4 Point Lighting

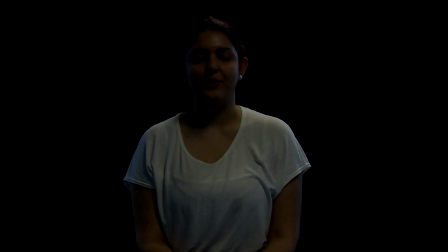[0:00]
Hi, I'm Leao. Ah, that's better. Right now, I'm being lit by your normal ceiling lights and natural daylight.
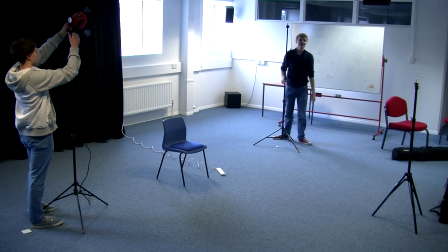[0:08]
However, today I'm here to show you how four-point lighting works.
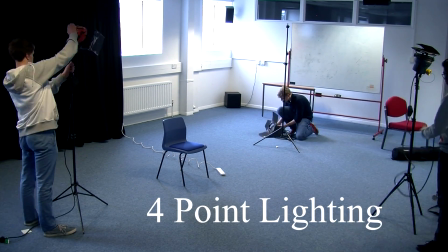So first, let's start off by turning off the ceiling lights. Now you can't see my face because there's no light on it.
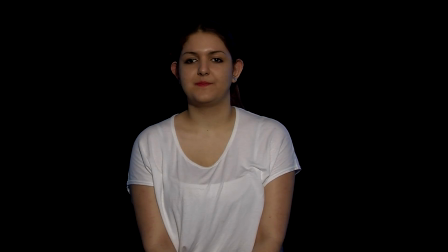[0:26]
So let's turn on the key light. This is the main source of light.
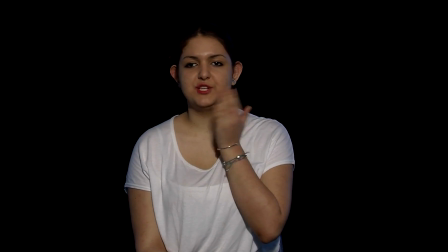[0:31]
As you can see it's lit up my face, however there's too many shadows on it. This can be fixed using a fill light.
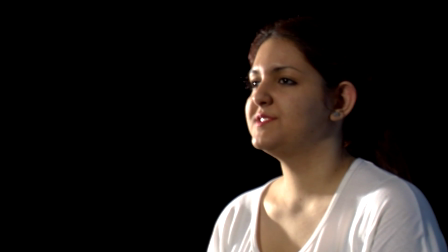[0:39]
This is a supplementary light used to lighten any shadows on the subject.
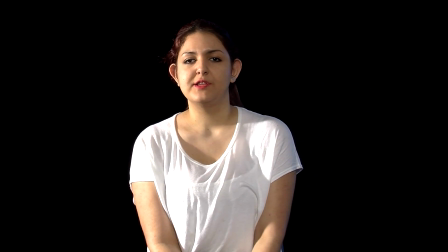[0:44]
Shadows aren't all that bad though, if you want to leave a few you can adjust the light reaching the subject by covering it more with paper.
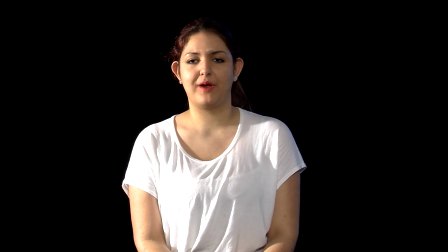[0:55]
As you can see there's no current light on the background. It's best to use a background light for this.
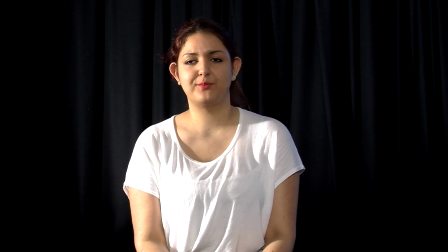[1:02]
This creates a highlight which separates the background from the subject.
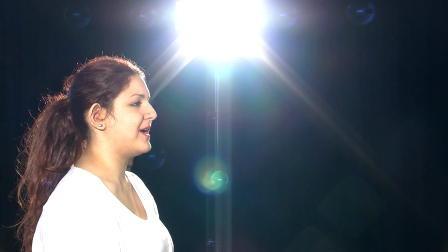[1:08]
Finally we introduce the rim light. This is used to create a shine on the top of my head and further separate me from the background.
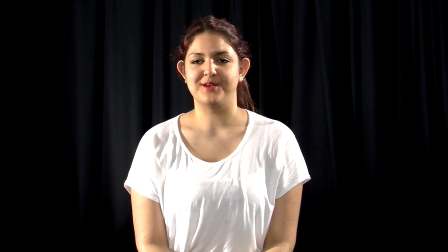[1:16]
Now you know how four-point lighting works so now you can do it too!